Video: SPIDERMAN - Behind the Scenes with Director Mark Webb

Hello, I'm Mark Webb, director of The Amazing Spider-Man in 3D,
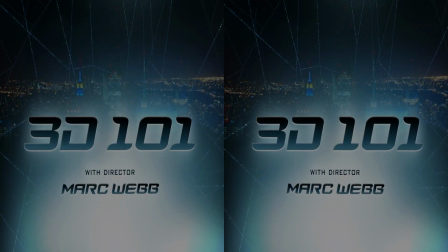[0:06]
and welcome to 3D 101, where I'm going to give you a little tutorial about shooting on 3D.
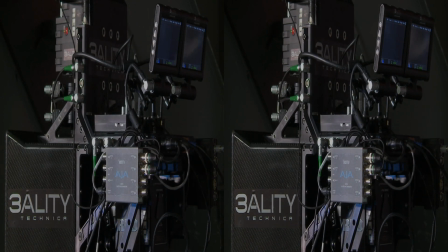[0:13]
What you see here is the 3reality rig mounted with two cameras, which is what we use to shoot The Amazing Spider-Man.
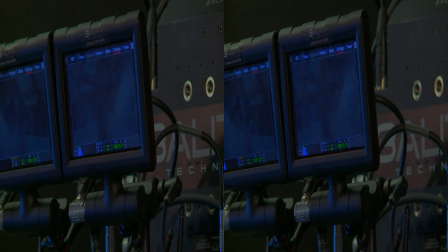[0:20]
You know, there's two major settings that you're dealing with. One is I/O, or interaxial, which is the separation of the two cameras, and that you control.
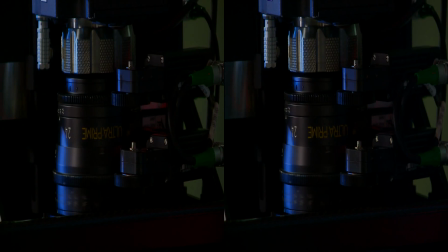[0:29]
You can see here this camera, when I shift this over like this,
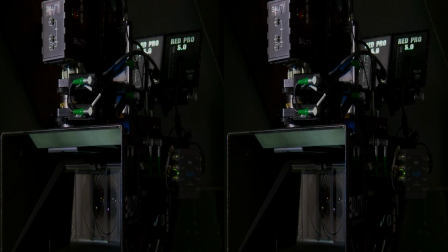[0:33]
it creates the separation between this camera and the camera that's horizontal, and that creates the sense of depth.
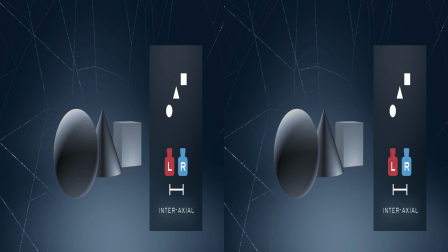[0:40]
The width of the cameras really lets you make things feel much deeper or shallower depending on what you're doing. And then you have convergence, which is the angle at which the cameras converge. And that creates basically where the screen plane of the camera is.
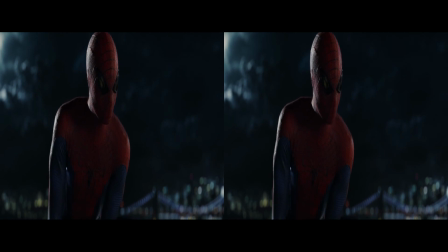[0:56]
And then you project those images, and that allows each eye to see something that's slightly divergent, which is how you experience the 3D imagery. The standard depth is about the width of two human eyes.
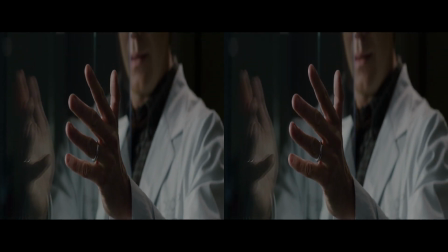[1:09]
That creates a sensation where it feels like an authentic, very realistic 3D experience. If you push them out further, you get a little bit more depth and space, but it has other consequences sometimes. When you're doing a big cityscape, you have to put the eyes further and further out in order to create any sense of dimension,
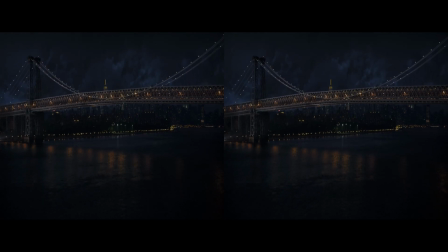[1:28]
because everything's so far away from you and you still want to get that depth. If you put the eyes 6 feet apart,
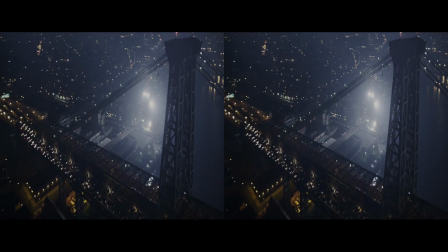[1:33]
it actually makes things look a little bit smaller.
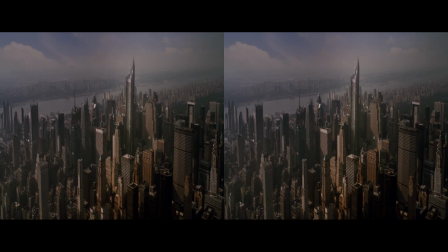[1:36]
So if a giant were to walk to New York City and his eyes were 6 feet apart, it's how he would see the city, as a small sort of miniaturized thing.
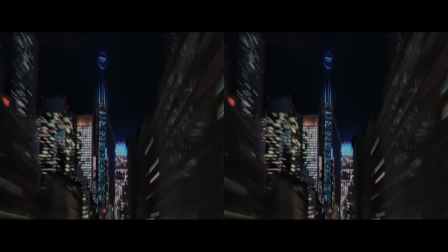[1:44]
That's how you can sort of imagine the scale of the 3D imagery.
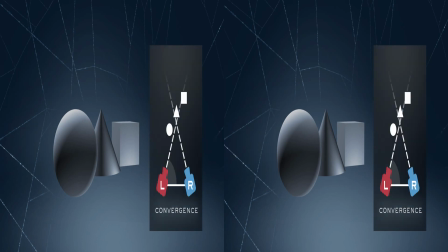[1:49]
There is a relationship between the interaxial, the convergence, and the depth of the space in which you're shooting. And you want to work within certain parameters so that the images that are furthest away from you don't become too extreme, because that will strain the eye. So it's really important, in order to prevent fatigue over long periods of time, to remain within a certain depth budget. And so there's always this equation that you're trying to balance and create a smooth but effective and interesting use of depth.
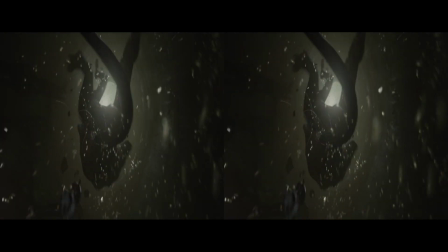[2:22]
The other thing is, when you're editing in 3D, you tend to hold on images for a little bit longer.
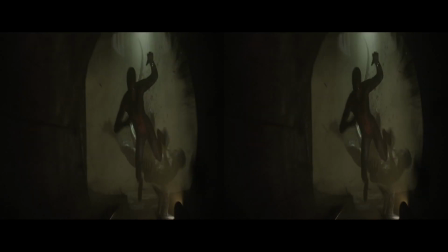[2:27]
Fast cuts aren't as effective because they can actually throw you off a little bit. And it takes a minute for your eyes to relax and absorb the information. So some of the more exciting pieces of 3D require a longer flow.
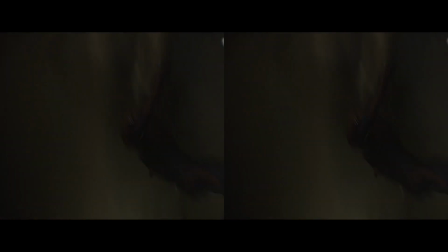[2:40]
And so ideally you do longer takes that help you adjust and absorb the depth that you're in.
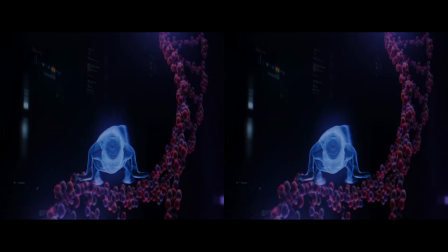[2:47] Many of these wonderful creatures are so brilliantly adapted that they can regenerate entire limbs at will.
I love that sensation of when kids are in the audience and they reach out and try to interact with the images on screen.
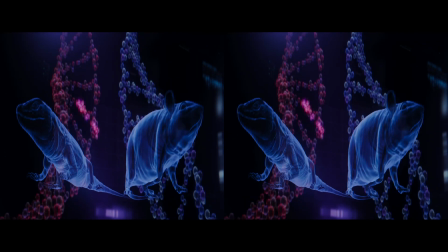[3:02]
And what was great about the Tree of Life is I could take these graphics and push them out into the audience a little bit further.
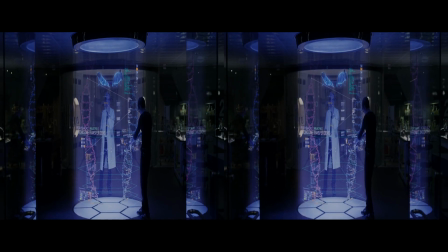[3:10]
And I had a lot of control over those images, so they weren't invading or falling off the edge of the screen.
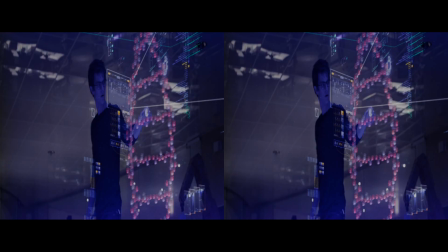[3:16]
And we spent a lot of time talking about volume and creating a sense of all these depth cues,
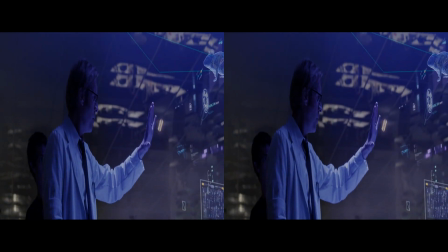[3:20]
whether it was the keys or a little bit of floating three-dimensional pixels there to give it a sense of space and dimension, which I thought was an effective way to use 3D. This is a sequence that was all point of view, and I actually trimmed it in the movie, and I just got back from the IMAX screening, and I kicked myself because I cut it into like 3 or 4 different little pieces,
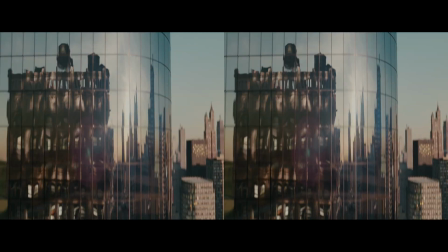[3:48]
and originally it was this one long piece of this guy running over the rooftops and jumping over the edge and like flinging up to this reflection, and it was a sort of a way to reveal the suit, and it was a way to create that subjective thing. And when I was watching it on small screens, it lost a little bit of its meaning.